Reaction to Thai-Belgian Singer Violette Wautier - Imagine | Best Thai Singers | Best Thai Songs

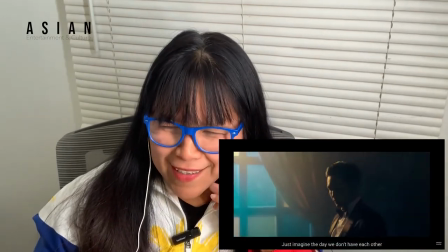I rarely think about these things, by the way, but she's just this is why I love her.
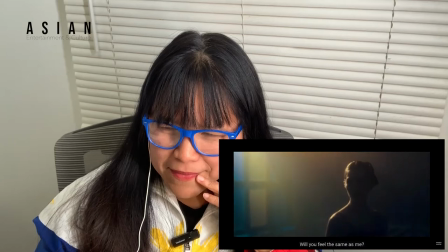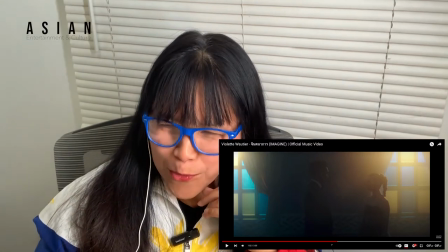And the cinematography, oh my God.
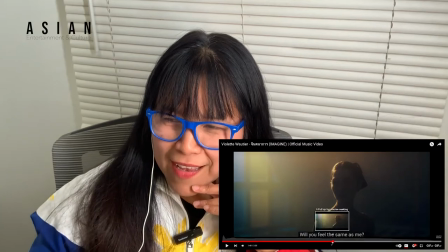That where you can barely see her, this scene where you can barely see anything,
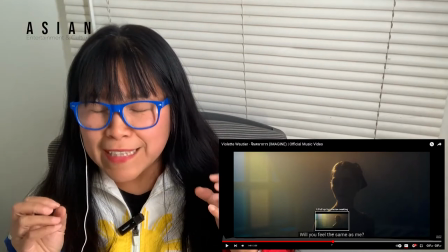but you can you the depth of the pain that she's putting you through, you can feel.
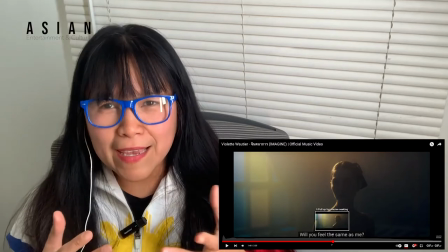You don't see anything, but you can feel the depth of the pain. And again, it's all because of the voice and it's all because of the lyrics.
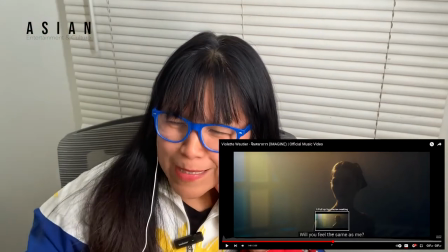Just this is the best, one of the best cinematographies ever in a music video.
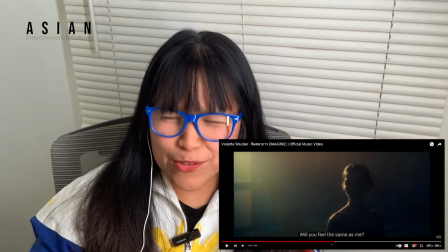I wish I could learn to like light like that.
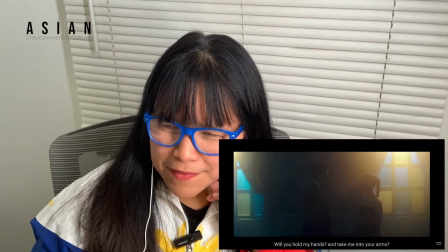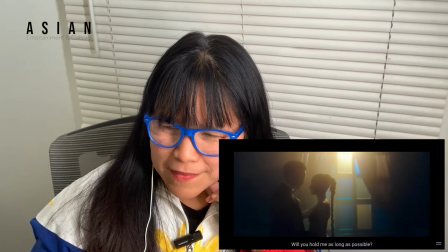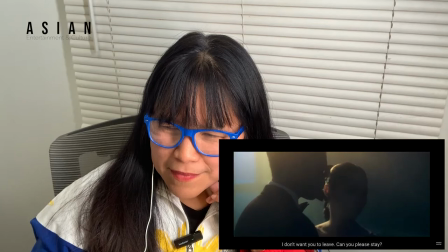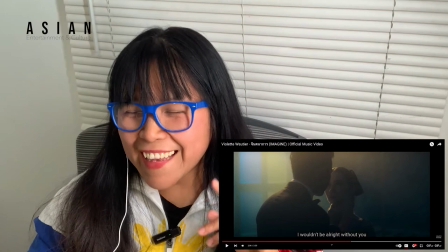Ah, perfect. And even the direction, you see how
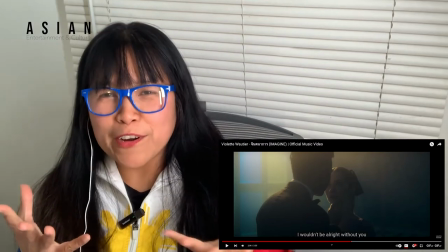sometimes because of our fear of losing something,
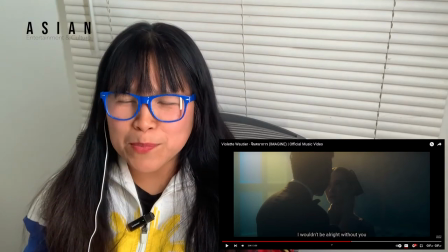we tend to not be present in the moment because we're so concerned about is it going to end?
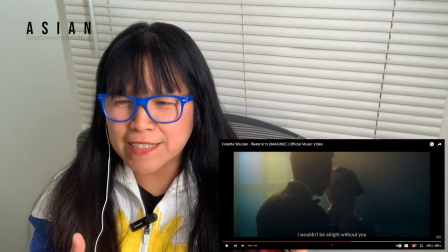How long is it gonna last? Our tendency is to not be present in the moment. When in fact, the bigger your fear
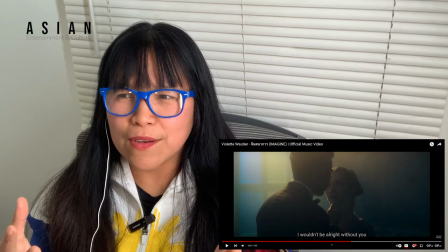the bigger the fear of losing somebody, the more present you should be in a situation.
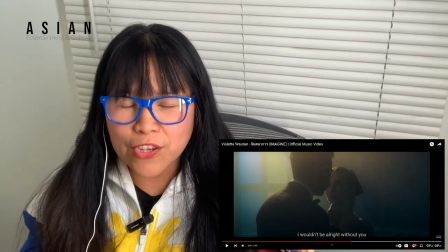Because especially if you know that there's really nothing that you can do, or you have done everything that you can do to protect something,
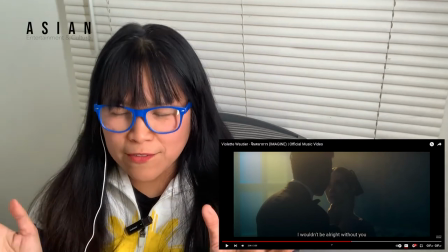and the rest is just like up to whatever, then the more present you should become.
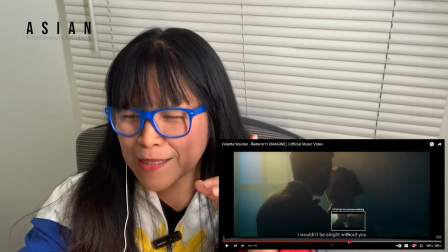And that simple scene, this simple scene communicates that perfectly.
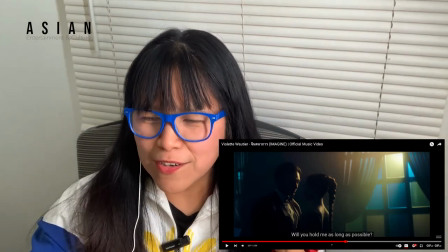How she's getting distracted because of her fear, and it was the guy that says, "No, be with me.
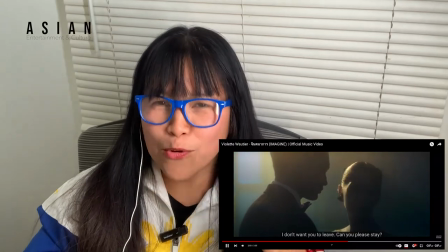Be in this moment. Be present."
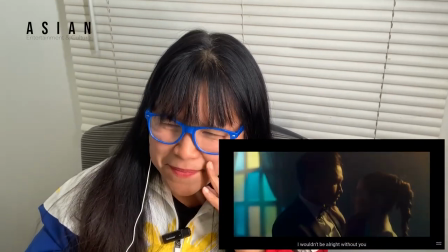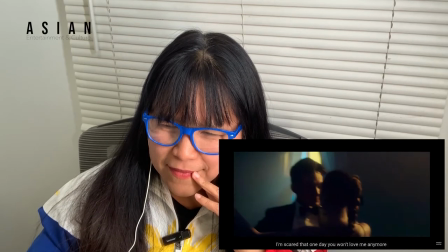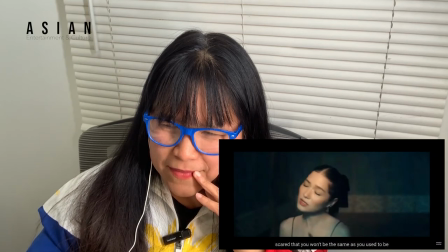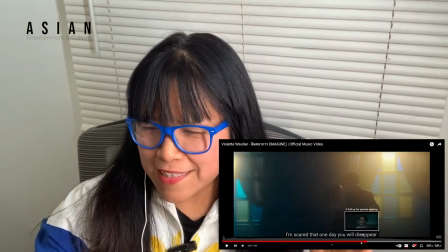The way that she transitions her voice, listen to, I think that's so
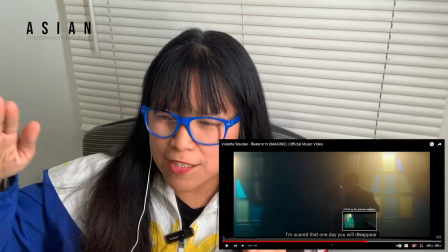from her chest voice transitioning into her head voice and then going into a mix.
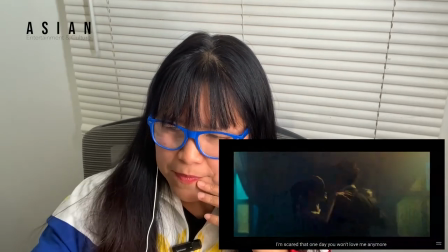Just her control. So she's singing with her in her head voice here.
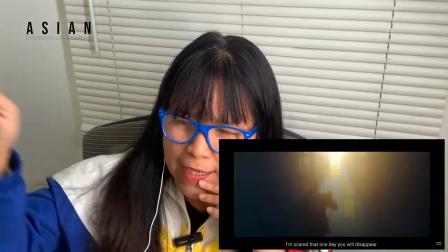And then going into her head voice, sorry, chest voice and head voice. And then she's going into the mix.
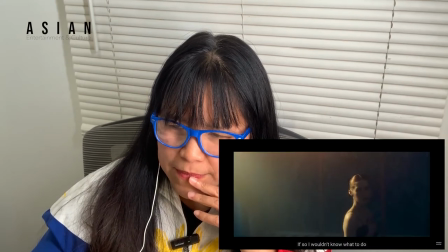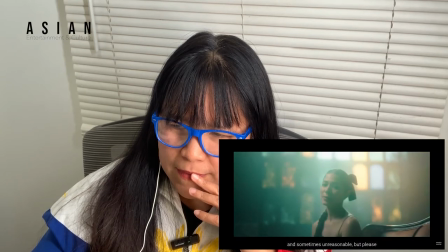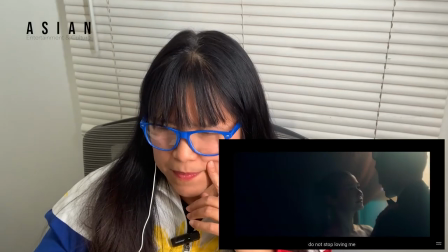No mix and then head voice. That's just the control. She transitions so easily.
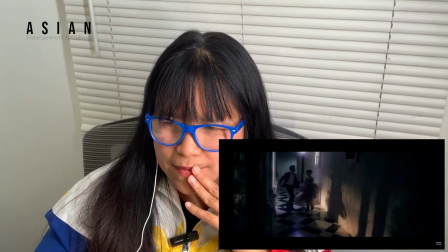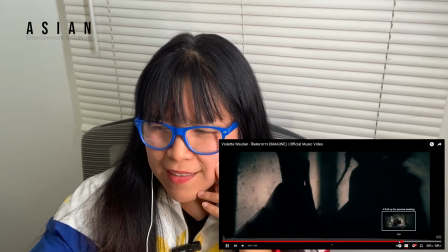That's brilliant. Those pauses. And then she would time the pauses into
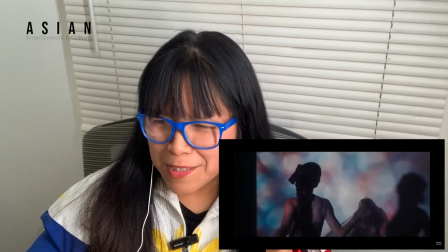basic.
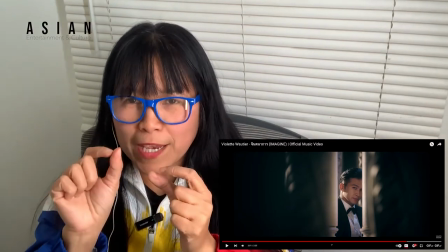And she would always time that the pauses, that break, that split second of a break in the music into something
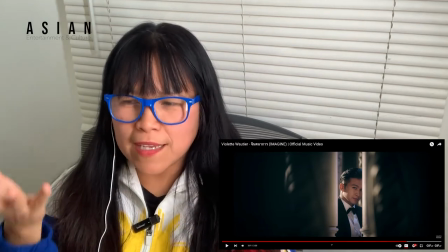worth freezing also in the moment, in the music video.
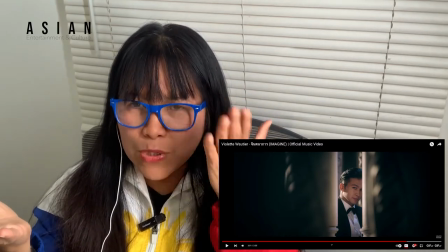So she's matching the music with the visuals.
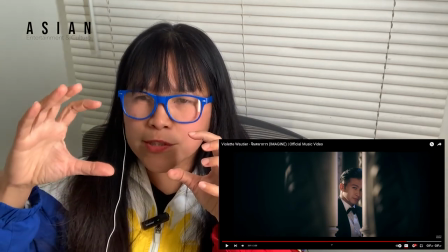So when the music pauses and you look at the visual, it's also a moment in this music video that's worth like capturing forever.
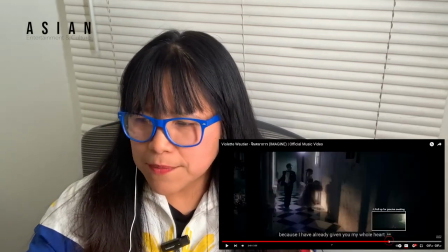So, see here, if I can catch it.
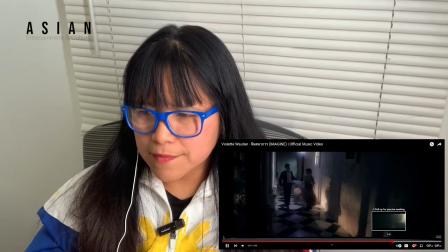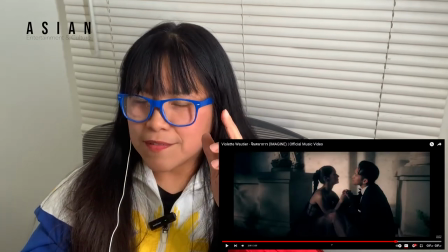There. See the pause.